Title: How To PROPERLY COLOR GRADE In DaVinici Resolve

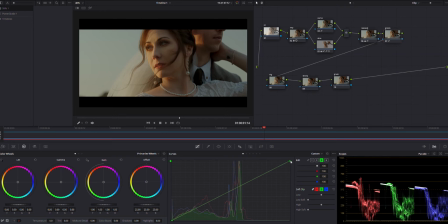But as you can see now, I mean, see, there's a lot of greens in that image. So let's go ahead and pull them out. We'll probably park it right about there.
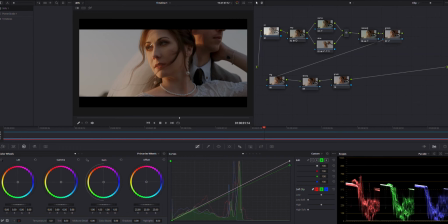And so we're really getting a good look here. We got a lot of orange in the highlights of her skin, really giving it that sunset feel. We have these nice teal and blue skies. And so let's go ahead and jump over to our next thing.
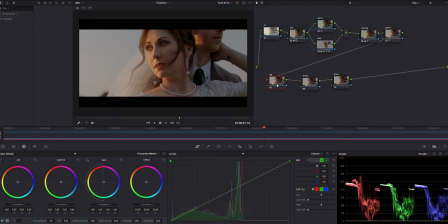What we're going to do, we're going to add a vignette to this, because like I said, I really do want to draw the focus, draw the attention to her. So we're going to kind of pull down the light, the highlights in the background, and really just draw that focus toward her.
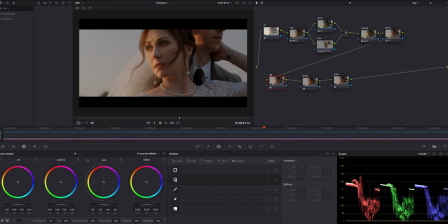So we'll come over to our power window. We're going to create another window. We'll just go ahead and hit the circular one, and we're going to click this guy right here. What this will do is just kind of invert it. That way everything outside of the circle will get affected, but nothing in the circle will.
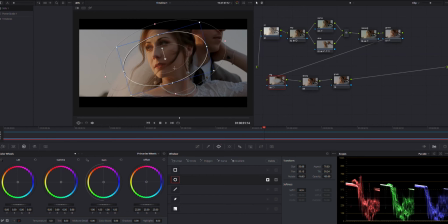So just go ahead and draw out your power window to how you want it. I'm going to stretch this out a bit. We're really going to soften it up, and we're going to make the focus more toward her, because that's what we're looking for in this.
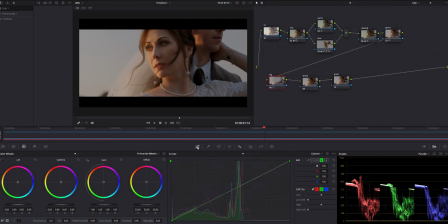So we'll do it right about there. We're going to jump back over to the curves. And so what we'll do now is we'll just grab this curve right in the middle, somewhere in the middle, and just start pulling it down a bit. And you'll see the background start to darken up just a bit.
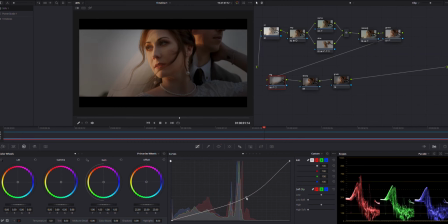We don't want to go too far, because I mean, then you can really see the vignette, and we don't want it to be noticeable. We want it to be noticeable, but yet unnoticeable. So we'll park it right there, and let's look at the difference we did. So, I mean, you can just see that background, how it darkened up,
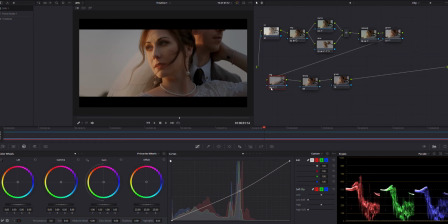and it just made her pop even more, you know, just gave her that extra bit of pop. Okay, so we're almost wrapped up here. What we're going to do now, we're going to add a little bit of sharpening to this.
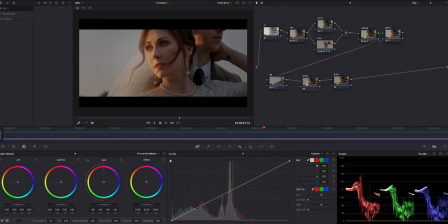We are going to add a bit of noise reduction at the end, and so I kind of want to counteract that by sharpening up the image just a little bit. So we'll come over here to our sharpen panel, and we're just going to drop this radius down just a little.
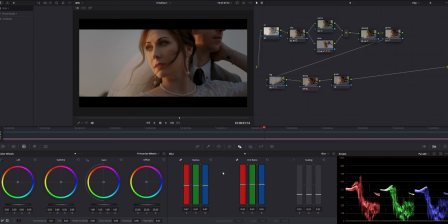Probably park it right there at 47. I mean, we just went down a tad, but that really does a lot.
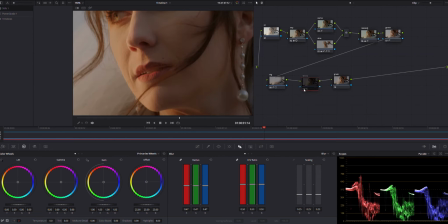Let's go ahead and zoom in, and let's turn it off. You can see we're pretty soft here. Everything's looking pretty soft. Look at the edge of her skin, and then let's go ahead and turn the sharpening on, and you can see it just brings some of that detail back on the edges.
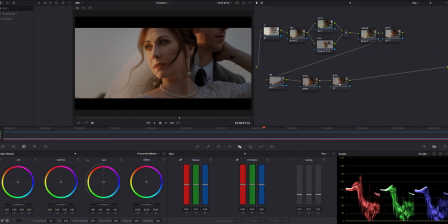So we got one more thing to do in the node tree, and that's our grain. So we'll go ahead and click there. We're going to open up our FX, search for grain. Right here we got the film grain, so let's go ahead and drag that onto here.
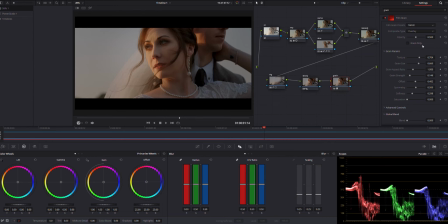And then our film grain preset, we are going to go to 35mm 400T, and we're just going to park it right there. I mean, you can see the grain it added over in the highlights.
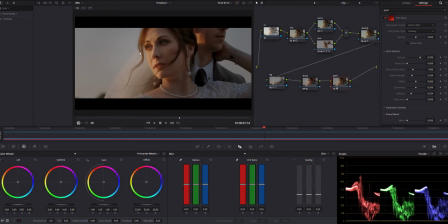I hope you can see it. Not sure with the YouTube compression, but it really just kind of gives it an overall filmy look, which is something that we're trying to achieve in this video. So let's go ahead and move those over.
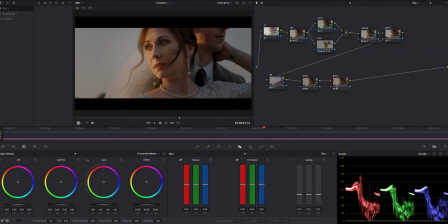And then we got one last thing to do, and that is our noise reduction. So we're going to come over to the noise reduction panel, which is this one. We're going to turn our frames over to 3, and then our temporal threshold, we'll probably move this up.
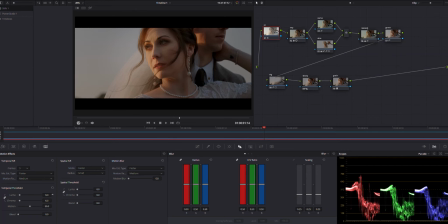We're not going to add a lot, just because this was shot in the daytime.
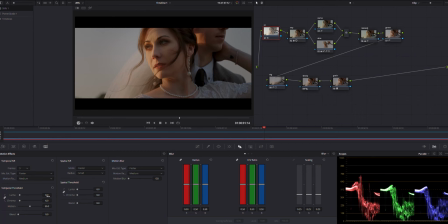There's really not a ton of grain, but I do like to add it just to kind of give it a little bit more softness, and in case there is any grains in the blacks and the shadows, it will just take those away. So we're going to change that to about 6.
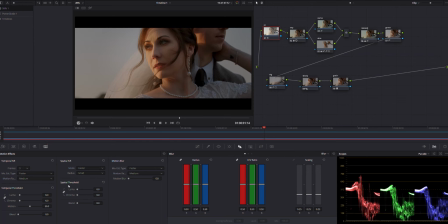Our other one, our spatial threshold, we're going to unlink this chain. We don't want to mess with the lumas. That's going to add even more blur and softness to our image, which we're not trying to do.
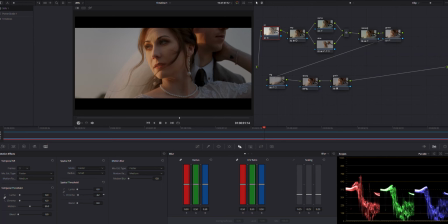So we just want to affect the chroma. And so we'll just move this chroma probably to about 4.8.
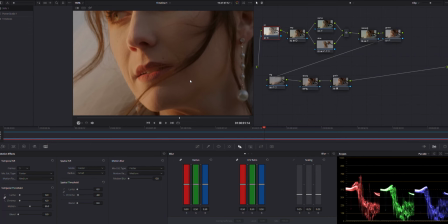And that really just softens it up, kind of gives it that extra touch. As you can see, just check out how sharp it is right now.
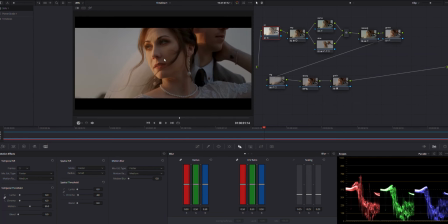Hitting that noise reduction, we really just kind of softened up the whole image and just gave it that extra little touch of pizzazz that we were looking for. So there is one more thing that I forgot to do while doing the skin tone. So let's go ahead and jump back over to our skins.
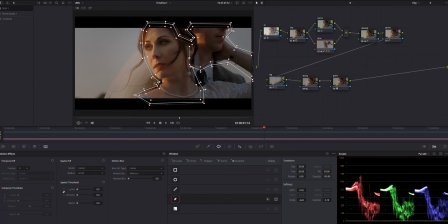And what we're going to do, so because we added a custom window around her skin tones,
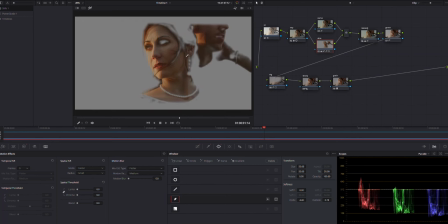you know, the skin tones is the only thing that we were trying to grab in this.
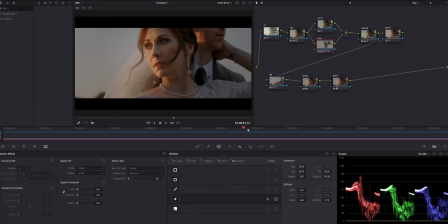So if we were to move our frame back and forth, let's go ahead and get that window up. So you can see this window does not track with her skin. It stays in the same spot.
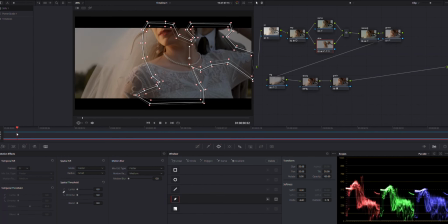So now it's just going to be affecting, you know, whatever colors are in that window, it's going to be affecting those ones, which we don't want that. We want it to track with her skin. So what we're going to do, we're going to come back over to where our frame was.
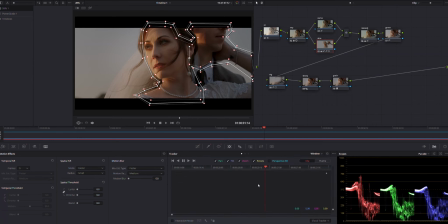And right here in the tracker panel, DaVinci has really good tracking software. So we're pretty much just going to track this power window throughout the whole shot. It's really simple, so we'll come over to where we had parked our shot at.
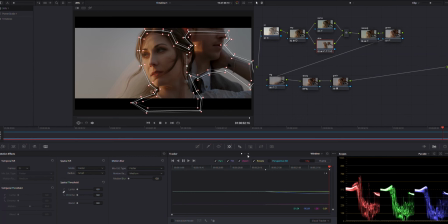We're going to play it forward. As you can see, DaVinci automatically tracks the shot. And we'll come back over to this point, and then we'll track it backwards. And so just like that, bada boom, bada bing, we have our skin tones tracked throughout the entire shot.
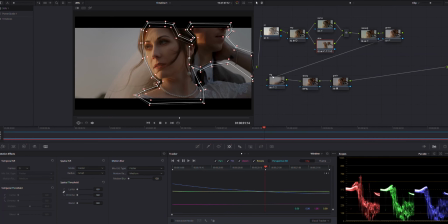And you know what? We are actually going to come back and we're going to do the same thing with this vignette. That way this isn't tracking through. That way this isn't moving through the whole shot. We'll go ahead and track this vignette also.
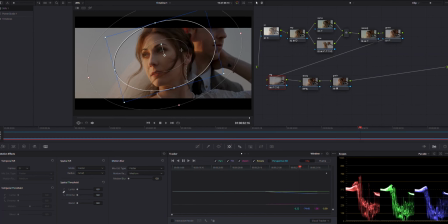So come back over the tracking panel. We'll go ahead and play this one forward. As you can see, it just grabs everything in the center and just tracks along perfectly with it.
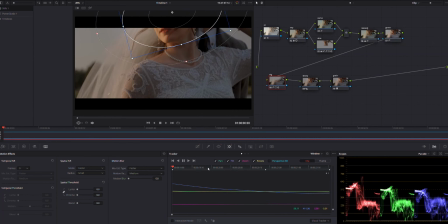And then we'll go ahead and play this back. So just like that, we have our vignette tracked. That's just over her skin. And there it is, guys.
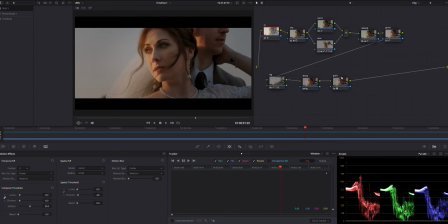That will do it for this grade. We went from A to B, and I think we built an overall really good look. I'm really satisfied with the way this turned out, and I think the client is going to be extremely satisfied with how this looks. Well, thank you guys so much for checking out this video, and if you're new to the channel, please hit that subscribe button. Help support your boy. Smash the like button on the video and drop a comment below. I really enjoyed doing this color grading tutorial, and if this is something you guys would like to see more of, just let me know, and let me know your thoughts on this one. I'd really love to dive more into DaVinci and do some more color grades, so let me know your guys' thoughts and let me know how I can help you guys. All right, peace.